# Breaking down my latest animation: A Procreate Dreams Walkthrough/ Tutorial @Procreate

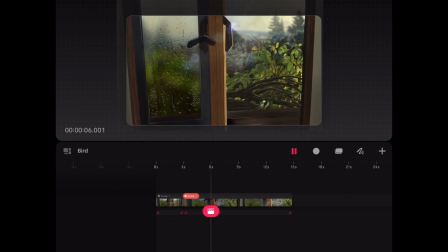(4:08)
I try to make the scene as natural as possible with the light flooding in when the window is opened at first,
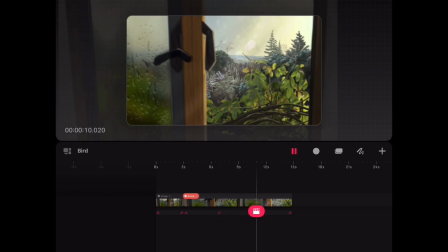(4:15)
and then the intensity of the light fades out as the eyes adjust to it.
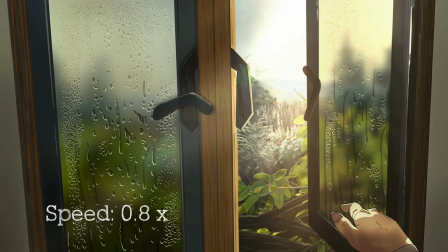(4:19)
In the other sequence, we have the bird hopping in, and as it flies away, the camera zooms in on the background.
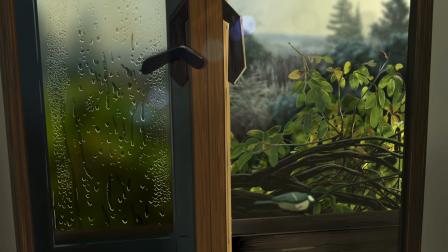(4:25)
We have the sunbeams and the bouquet lights dancing around here and there,
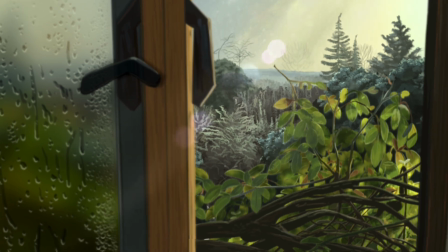(4:29)
and the focus of the camera shifts from the objects in the foreground, which blur out, while the trees in the distance appear sharper.
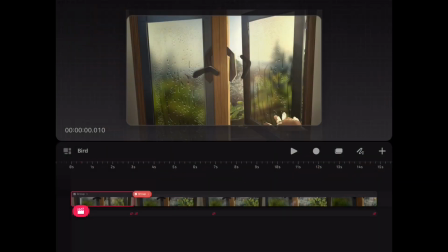(4:39)
So if we expand on the groups, we can see all the different layers which we already went through in Procreate. Now going back to the keyframes for the camera movement, first we work on the whole group and then add the effect separately on each layer so as to bring about the illusion of dynamic three-dimensional movement.
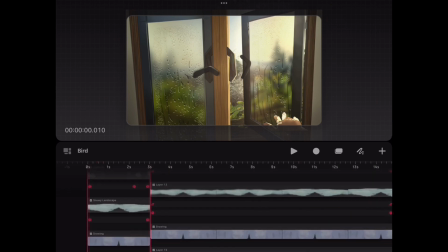(4:58)
Here for the first sequence, we are simply moving the camera downwards.
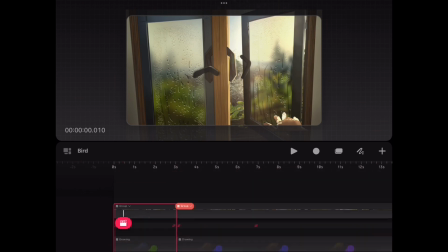(5:02)
Hence, all we need to do is that we select the move and scale from the action pop-up
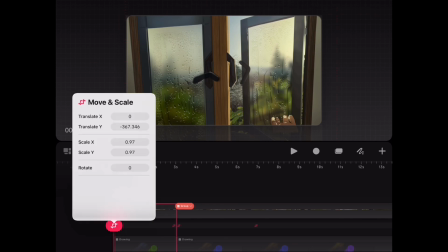(5:10)
and put in the appropriate values for translation along the y-axis.
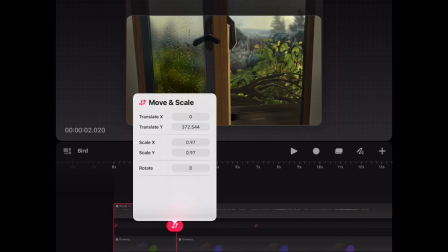(5:16)
If you press on the little track which appears in between the keyframes, you will find an option to set easings, and I have set it to linear here.
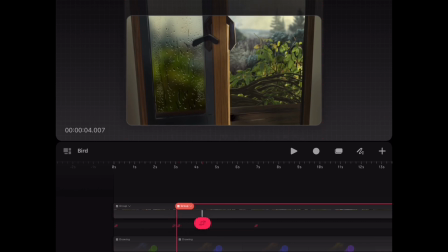(5:28)
And similarly for the other sequence, I have set 3 such keyframes,
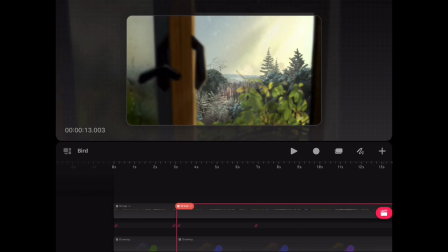(5:33)
2 at the extremes and 1 at the former half of the sequence to achieve the exact motion I want.
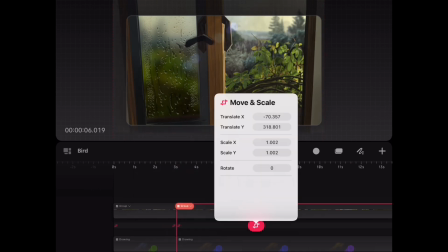(5:39)
The easing here has been set to ease in and ease out.
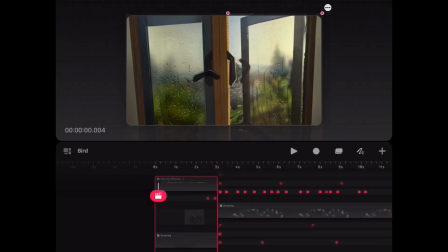(5:45)
Okay, now we shall go over how I did the window movement. As you can recall, we primarily had 5 layers, and this rotational motion was achieved by scaling 4 of those.
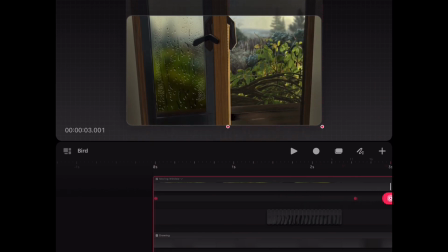(6:00)
In a similar manner to the window frame, as we shall see.
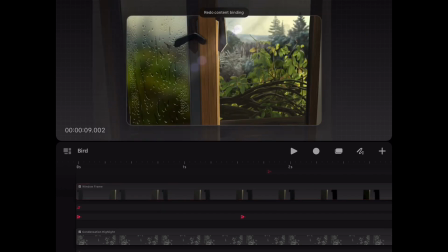(6:05)
So you can set the anchor by clicking on these 3 dots and move it to the
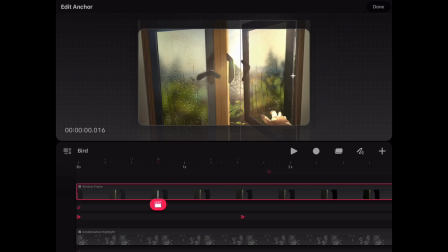(6:10)
appropriate pivot position and scale it around the axis the way you want.
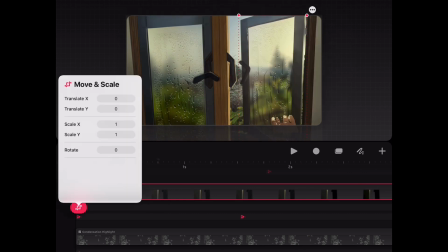(6:15)
Once you have done that, you can go about and put in translation, rotation and scale values for the remaining tracks. So that's basically what I did here. I just went over the other tracks and I put in the same values for the
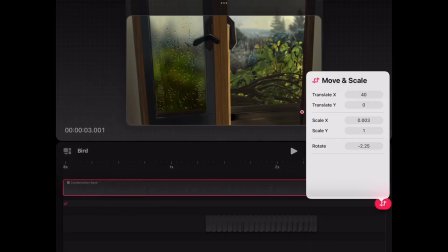(6:31)
translations and stuff I had for the window frame in the remaining tracks.
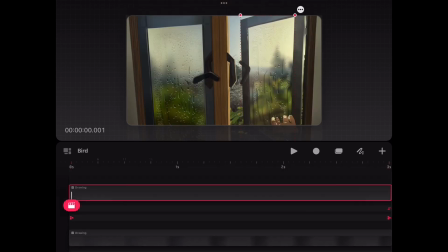(6:37)
However, if you simply do this, it won't be enough to achieve the 3D effect.
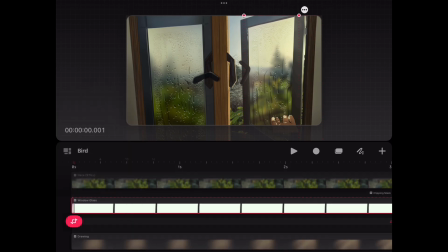(6:42)
After a certain angle, the window will seem flat and it will just look more like a distortion of the window rather than it revolving.
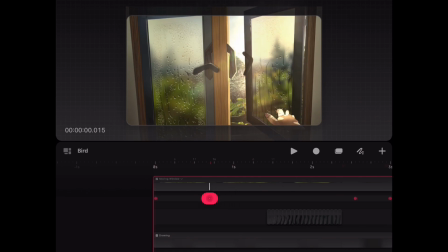(6:52)
So what I did here was that I painted over these frames so as to give it the illusion of depth and shadow.
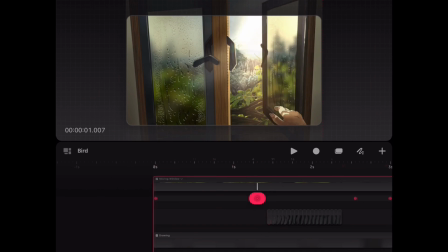(7:01)
This here is the handle, as you can see, which was drawn frame by frame on a separate track. And then there are these, there's the window frame over there, and yeah, we have the inner edges of the window which were also painted on an added track.
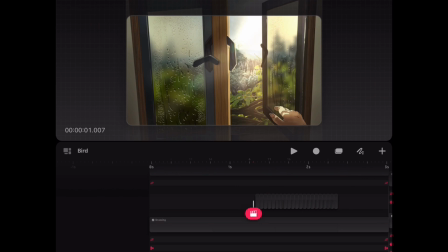(7:22)
I can group these together by clicking on the timeline editor, encircling the frames using my Apple Pencil and finally grouping them together. So now I'll just toggle the visibility of this group here and I'll just go over and do the same with the handle of the window.
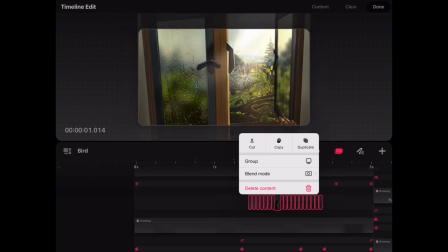(7:46)
Once again I'll group this and yeah, so I hide this track. And now you can see how flat this window appears.
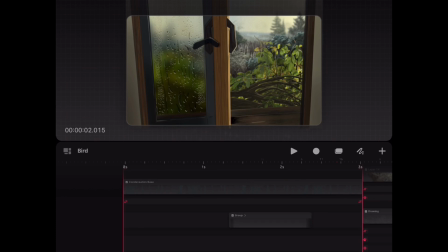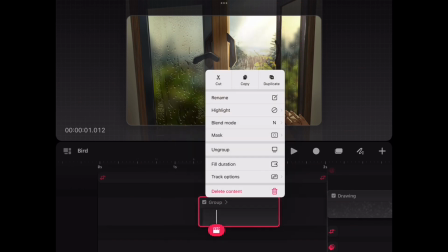(8:05)
Okay, so now I'll just toggle the visibility back for this layer and yeah, I'll just ungroup it again so that I can draw on it. Yeah, just a second.
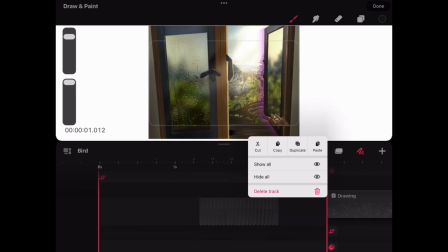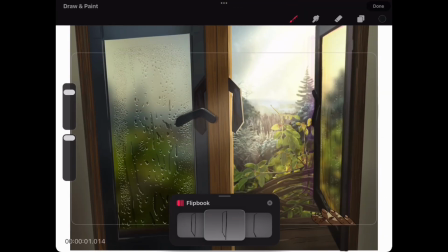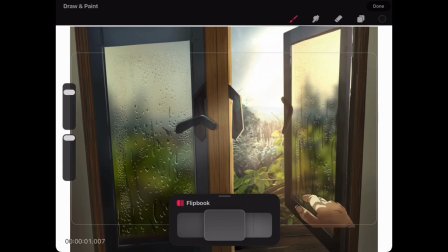(8:32)
Yeah, so basically you can see the inner edges of the window drawn here and
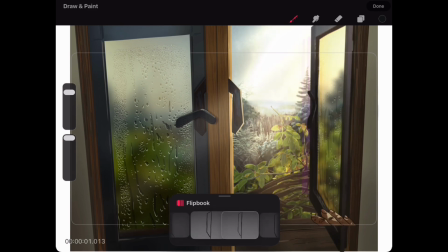(8:42)
they will appear thicker as the window opens at a larger angle. There we go.
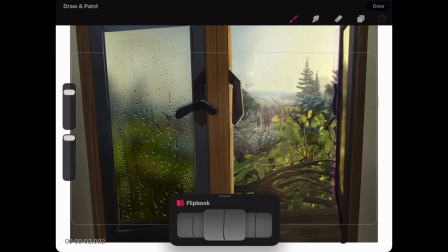(8:52)
So this had to be drawn out frame by frame.
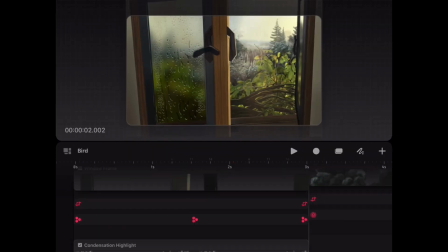(8:59)
And similarly, let's just go over the window handle once again.
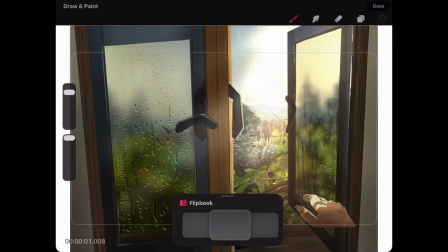(9:07)
There we have it.
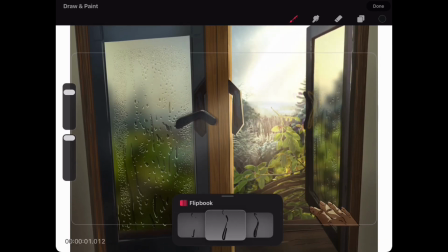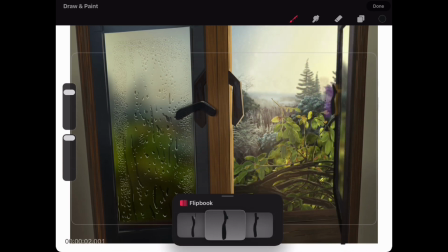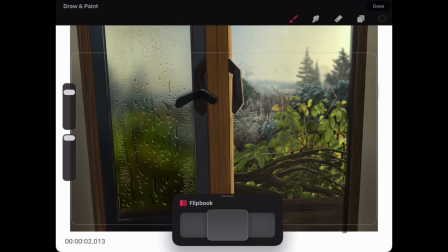(9:19)
Yeah, so with that we just put it together to get the entire fluid movement.
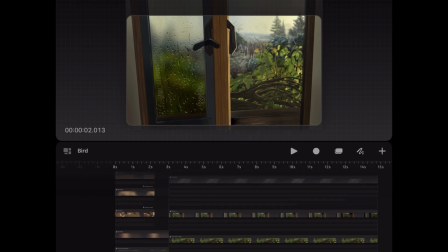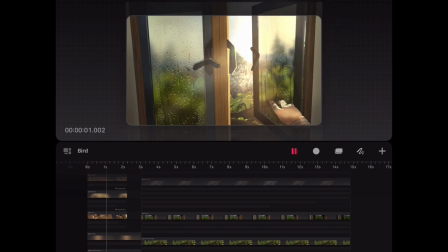(9:34)
There.
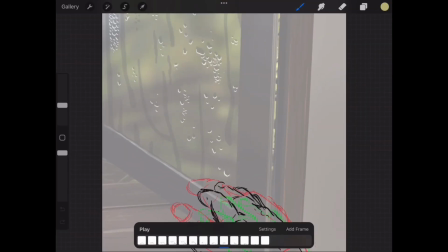(9:38)
Now at this point I went back to Procreate 5 to do the hand movement.
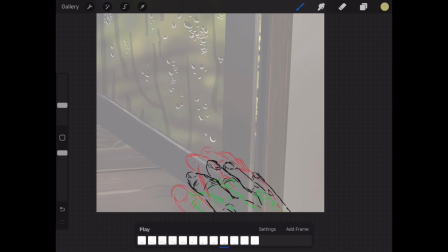(9:43)
Here you can see the rough drawings. And this is once again followed by the clean line art.
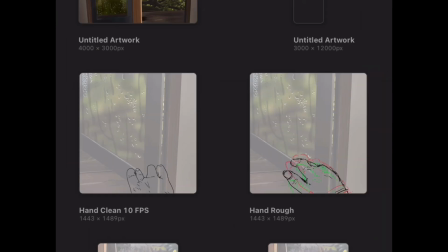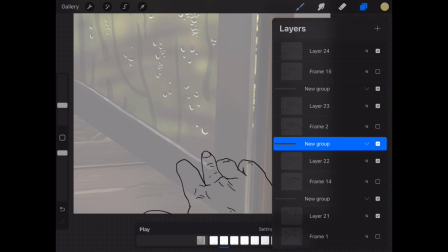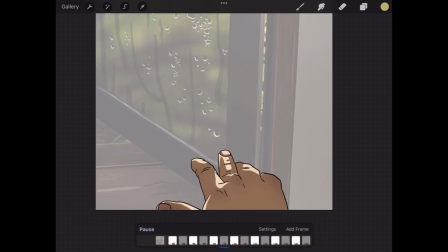(10:06)
finally we have the colored frames, which I then simply put back into Procreate Dreams.
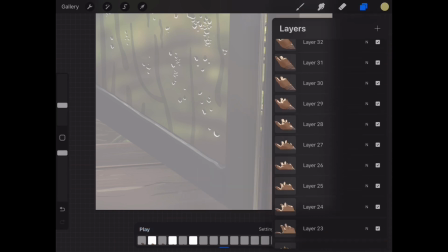(10:14)
And yep, that completes that little sequence. Now for the next bit.
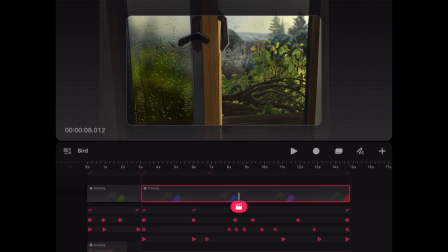(10:25)
We already saw the move and scale keyframes for this entire group, but for the sake of clarity, let's just go over it once again. So we have these 3 keyframes,
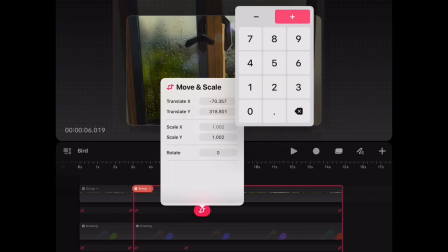(10:38)
and for your animation you can place them in positions as suited for the motion.
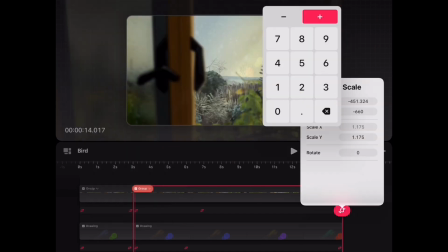(10:44)
And after this we just go over each of these layers in the group
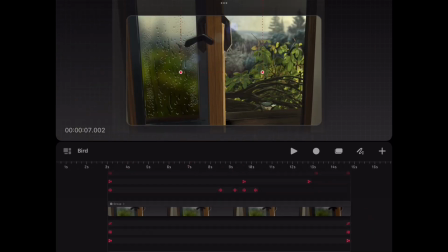(10:49)
and scale them up in different proportions depending on how far away they are from the camera.
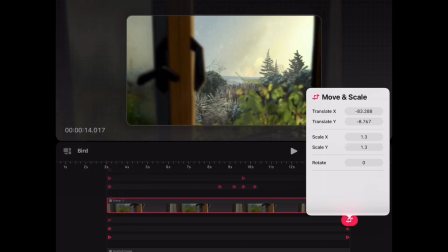(10:55)
The window frame, for instance, is closest to us and thus gets scaled up the most as we zoom in.
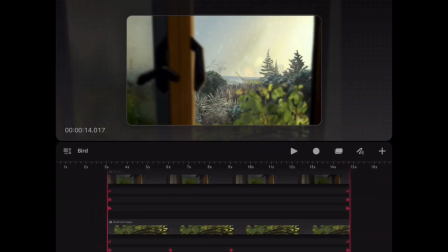(11:04)
And it also gets out of focus as the camera lens gets closer, so I applied the Gaussian blur effect appropriately.
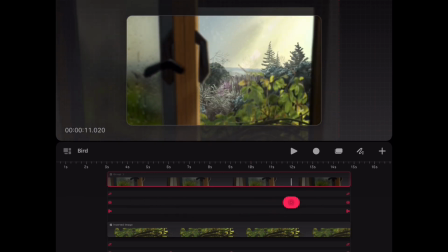(11:14)
Initially there's no blur, and so there you can see. You can change the amount as you want.
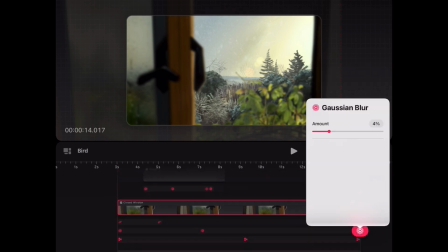(11:23)
For me, this just seemed the most appropriate. And we do the same thing for the little plants outside the window, only that they get scaled up a little lesser than the window.
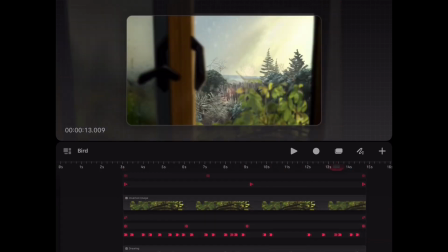(11:41)
I also added some warped movements for the plants,
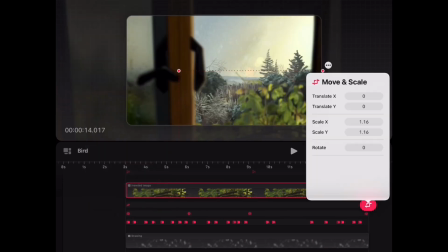(11:46)
just to give a slight movement in the gentle breeze.
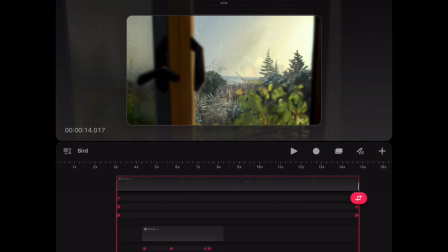(11:53)
Similarly, just go over the frames with the distant objects, scaling them up a little less each time,
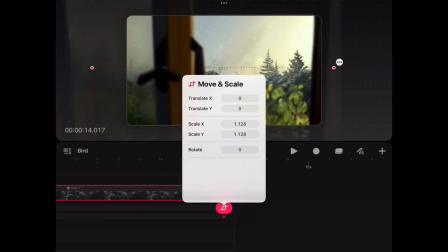(11:59)
and also in this case they go from being out of focus to in focus,
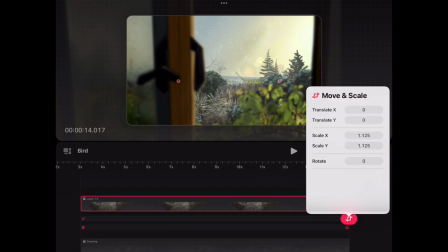(12:04)
hence you set the blur value higher at the start of the sequence and 0 towards the end.
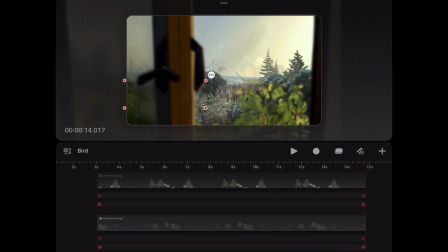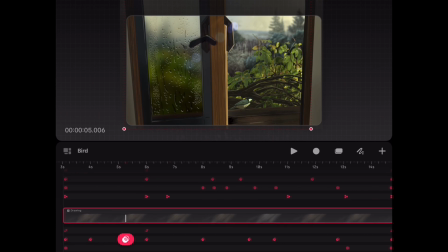(12:16)
As for the lighting, in addition to the movement, I have adjusted the opacity and blur at a couple of places for both the sun rays and the bokeh lights.